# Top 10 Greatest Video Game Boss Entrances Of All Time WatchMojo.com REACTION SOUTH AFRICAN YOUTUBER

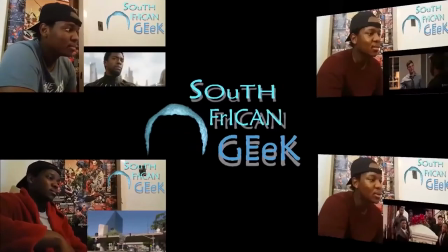Who you know who does it better than this? I'm the boy who doesn't get it. I'm on top of the list.
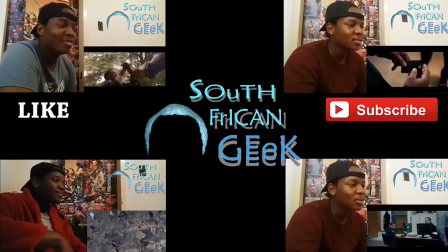Trying to get a good signal like a satellite dish. Every dick to me. It's like a solar eclipse.
Welcome to my channel about to dive right into another watchmojo video right now it's called the top 10 greatest video game boss entrance when i think of entrances for some reason i think of the darth vader entrance in rogue one still one of my favorite star wars movie if not the favorite one for revenge of the set is also very high in that list anyway let's not waste enemy time and dive right in it's
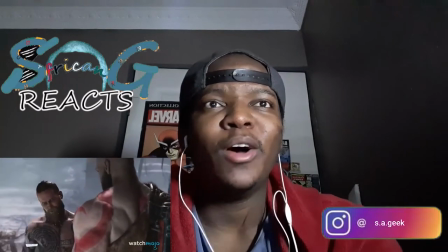all about making a good first impression oh yeah today we'll be counting down
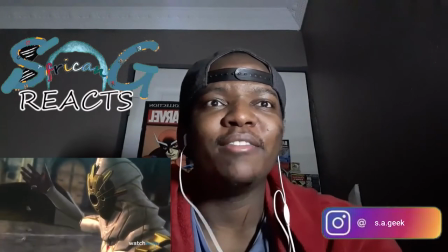our picks for the top 10 best this is gonna have kind of a few that i know
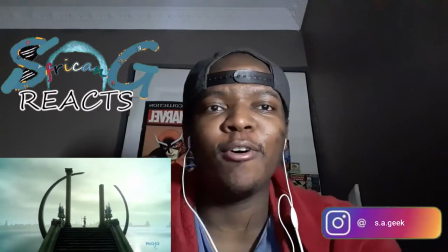and i'm taking that from the God of War entrance alone.
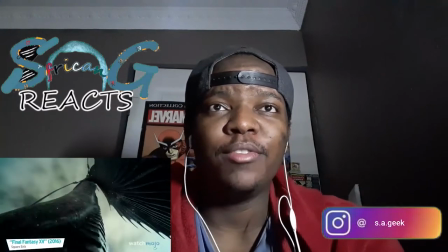Final fantasy.
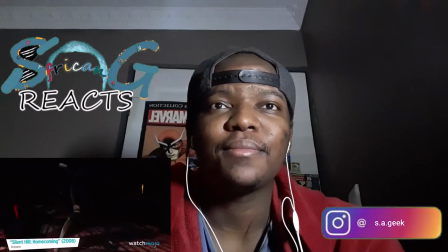Don't know it, but let's see what it's all about. For an intro that's chilling, tragic, and surreal in equal measure, Scarlet's is a tough one to beat. The sequence takes place in Hell Descent, the horrific manifestation of the mind of child murdering dr fitch and chills from the start the haunting music
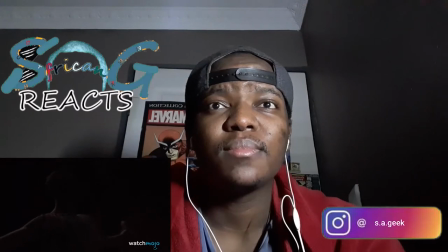sets the nerves on edge and the self-mutilated body of fitch instantly draws the eye however it's the subversion of the childhood innocence of a simple doll that's the kicker here and the moment when the one-eyed mannequin looks up and says daddy is a real heart stopper
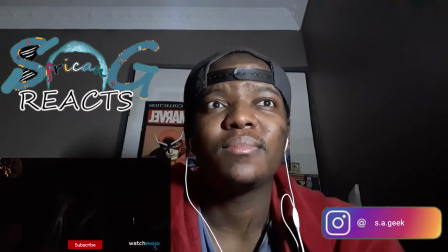it's transformation into scarlet's turn damn the lighting of the scene though. Alright, directors take notes.
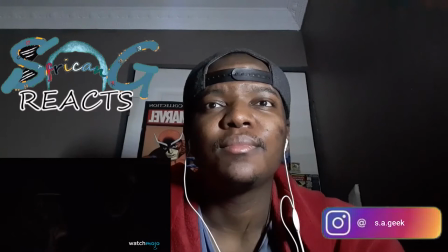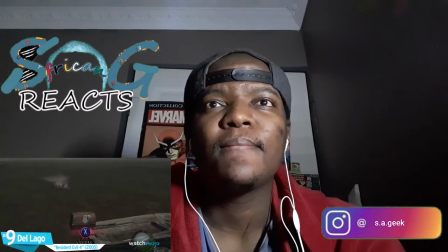Number 9. Del Lago, Resident Evil 4. Don't know it.
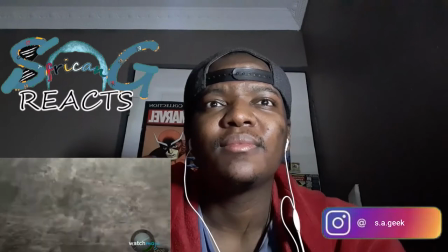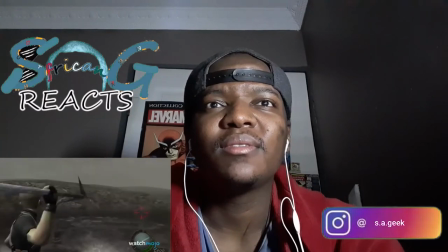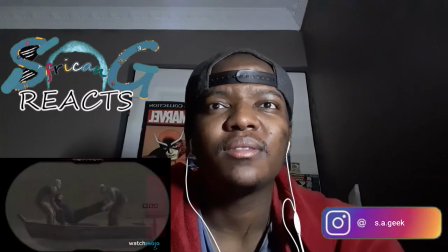with the best. Starting out innocently enough with a couple of Ganados tossing a cop's dead body in a lake, the sequence soon turns terrifying.
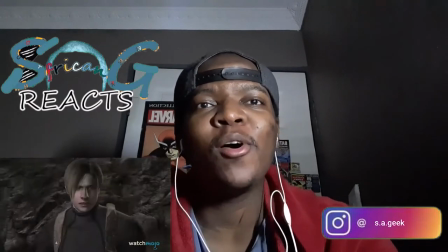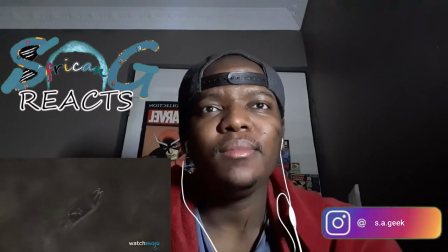Del Lago is first seen in glimpses rising from the depths to snatch up a corpse, before a long overhead shot reveals its massive form.
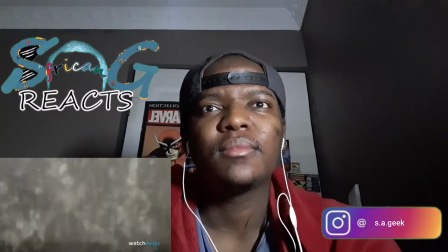The final eruption from the lake is an awesome display of its power, and brings to mind movie classic Jaws as Leon then finds himself dragged around the lake in a deadly game of
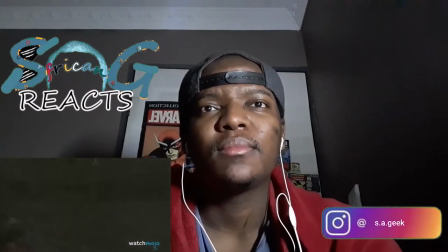chase throw in some pulse-pounding music and you've got a stunning boss intro number
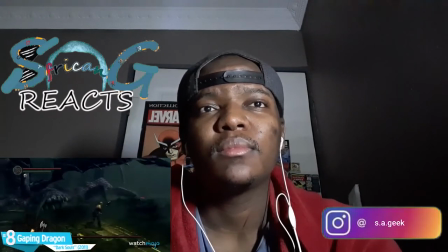eight Gaping Dragon Dark Souls
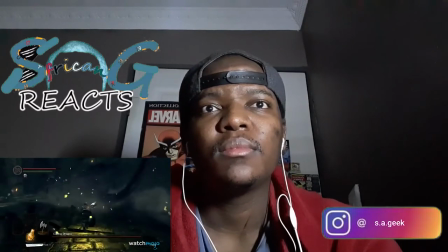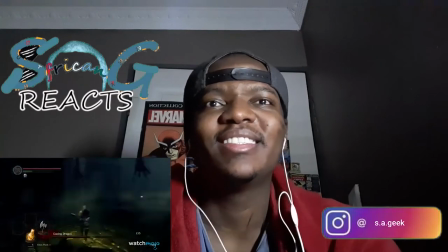that they entrance no boss list would be complete without mention of Dark Souls and it's the gaping dragon which earns a
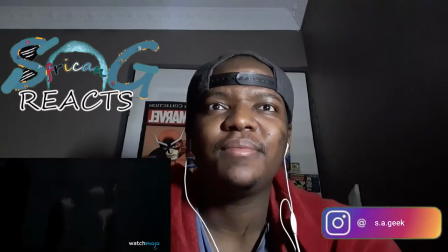spot here today the brilliance of this sequence is the way to hear is mold into a false sense of security the first This glimpse of the dragon suggests it to be a
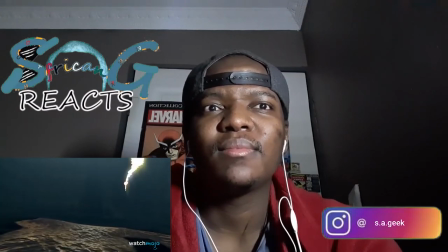rather cute, unthreatening beast, more suited to Pokemon than Dark Souls.
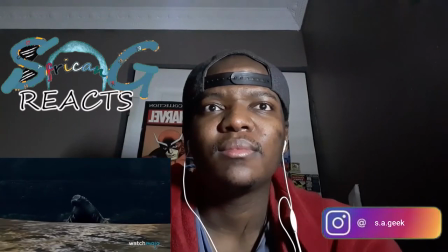However, this is quickly shown to be merely the tip of the monster's nose, as it drags itself from the water and reveals its full horrific majesty.
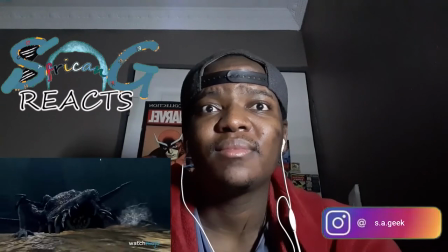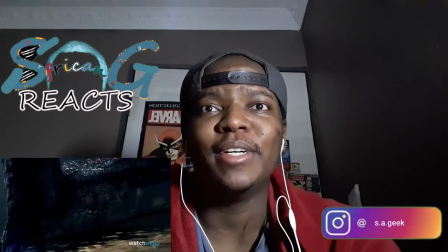It's a superb example of creature design, but it would be funny if the dragon wasn't so darn terrifying.
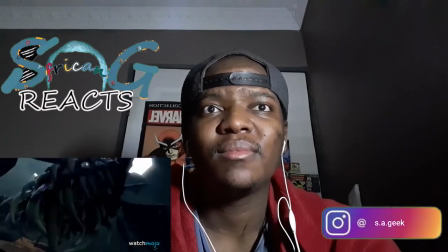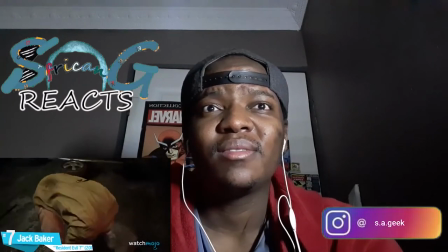7.